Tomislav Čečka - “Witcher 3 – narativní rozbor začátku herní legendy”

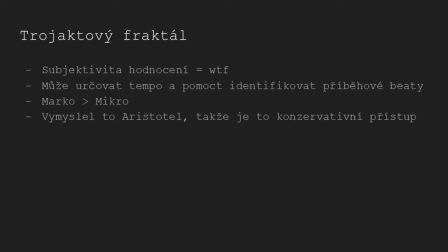1936s
A to, co jsem neřekl na začátku, takže se tam pojďme rychle vrátit úplně na začátek, tady tu trojaktovou strukturu, tady ten celou teorii, ale poprvé, kdy o tom můžete číst aspoň v západní literatuře nebo v západním přemýšlení nad světem, tak s tím přišel Aristoteles, řecký filozof a samozřejmě vzhledem k tomu, že ten pán žil před už asi 2500 lety, tak je to docela stará teorie, to znamená, že je konzervativní, to znamená, že se dobře prodává, protože lidi se bojí nových věcí. A mám tady ještě jeden bonus, protože jsme teda procházeli tu úvodní scénu, tak vzhledem k tomu, že už jsem byl úplně v manický potřebě všechno sekat na akty,
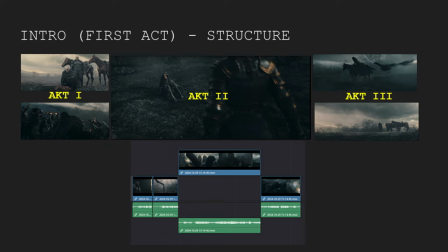1991s
tak tady se můžete podívat na časovou osu toho úvodního intra, které vlastně má nějaký první akt v tom smyslu, že vy teda vidíte tu ženu zdrhat, ale nevíte, kdo to je, kdo přesně zdrhá a vidíte Geralta a Vesemira, jak něco hledají, ale není vám jasné,
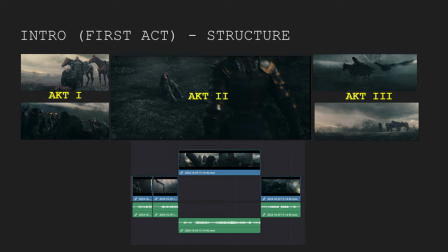2009s
co. Pak přichází druhý akt ve chvíli, kdy vy zjistíte,
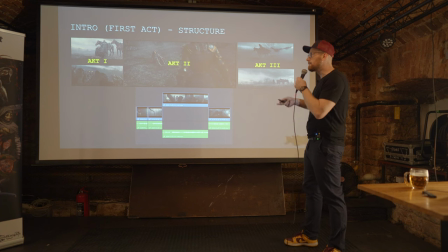2015s
že ta žena je Yennefer a hrozí nebezpečí a společně s nima skrz tu prostřední část zjišťujete,
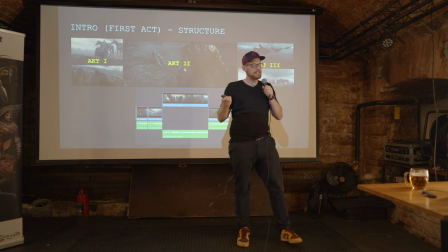2022s
jak to teda s ní dopadlo na tom bojišti,
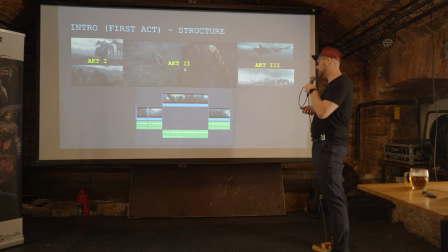2025s
jestli se dostala pryč a nebo jí tam někdo zamordoval a ve třetím aktu se dozvíte,
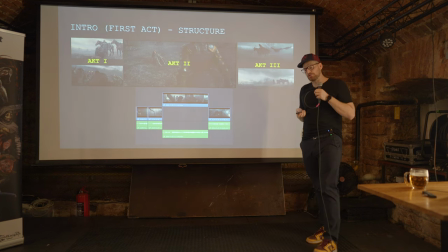2033s
že teda ona utekla, to znamená, že ten příběh bude nějakým způsobem pokračovat, je tam zase ta změna toho přemýšlení, toho, jak vnímáte ten příběh. Ještě jednou to zkusím zopakovat, možná jsem to již neřekl na začátku té přednášky. Jde o to, ta trojaktová struktura, jak vy se vlastně cítíte jako divák. Není to jako o počtu stránek, počtu minut, aby to jako celý sedělo. Jde o to, co se děje v hlavě diváka.
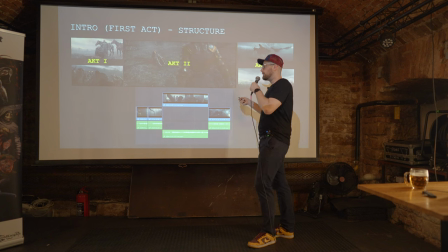2060s
To znamená, že bych to měl zkusit demonstrovat tady na tom příkladu, tak jaká je otázka na začátku?
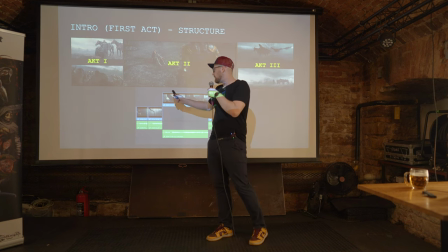2068s
Co to je za ženskou a o co tady jde? Odpověď. Je to Yennefer a hrozí nebezpečí.
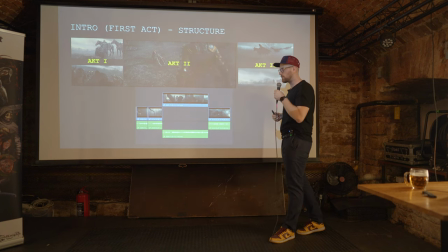2074s
Aha, koukám se, jaký hrozí nebezpečí. Je tam toho strašně moc. Jsou tam koně, šípy, oheň, samý nepříjemnosti.
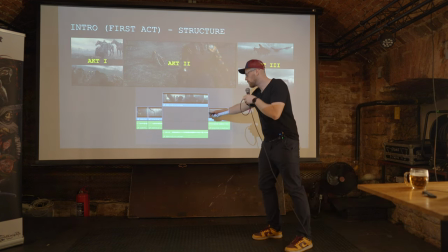2081s
Ale, wow, dostala se z toho a někam utíká.
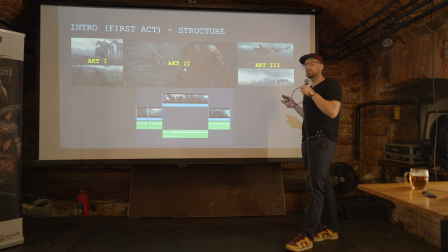2085s
A v ten moment už moje otázka je, jak tohle bude pokračovat, jak já se toho zúčastním,
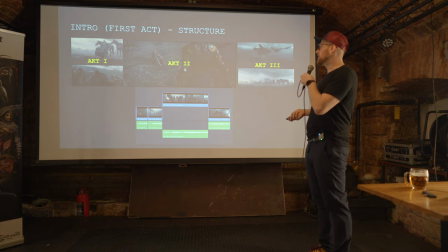2090s
kam utíká, co se stane dál. ve chvíli, kdy se tady to dohraje, tak
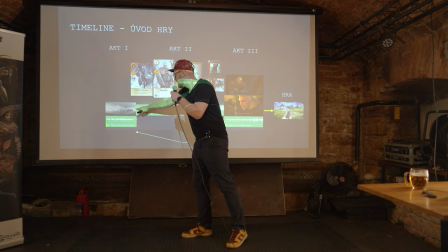2098s
ještě, tak startuje další sekvence, ve který otázka z první je trošičku zapomenutá.
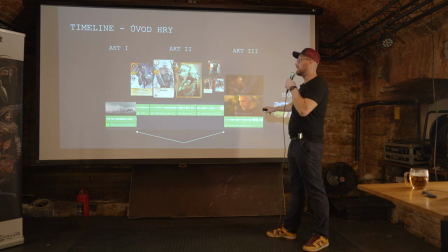2105s
Dějou se úplně jiné otázky, abychom se k tomu celému vrátili, ale samozřejmě už s novým kontextem, s dalšíma výzvama. Nějaké otázky? Ne, já jsem se dostal na závěr svých slajdů a budu moc rád, když jako třeba něco řeknete, jinak bych to zakončil okřídleným. Kupte si naší další hru a uvidíte, jestli to byla dobrá teorie. Pardon, ano. Je to tak, vlastně to je na tom podle mě to nejproblematičtější, protože to zní trošičku jako taková ta motivační knížka tajemství, kdy oni vám řeknou, hej kámo, když pak něco budeš chtít, tak si to splní a ty, oh, fakt, to musím začít dělat. A vlastně ta trojaktová struktura je hrozně podobná, protože bude to jako úplně debilně banální, jako prostředek, začátek, prostě konec, wow, díky, tebe, fakt jsi mi změnil život.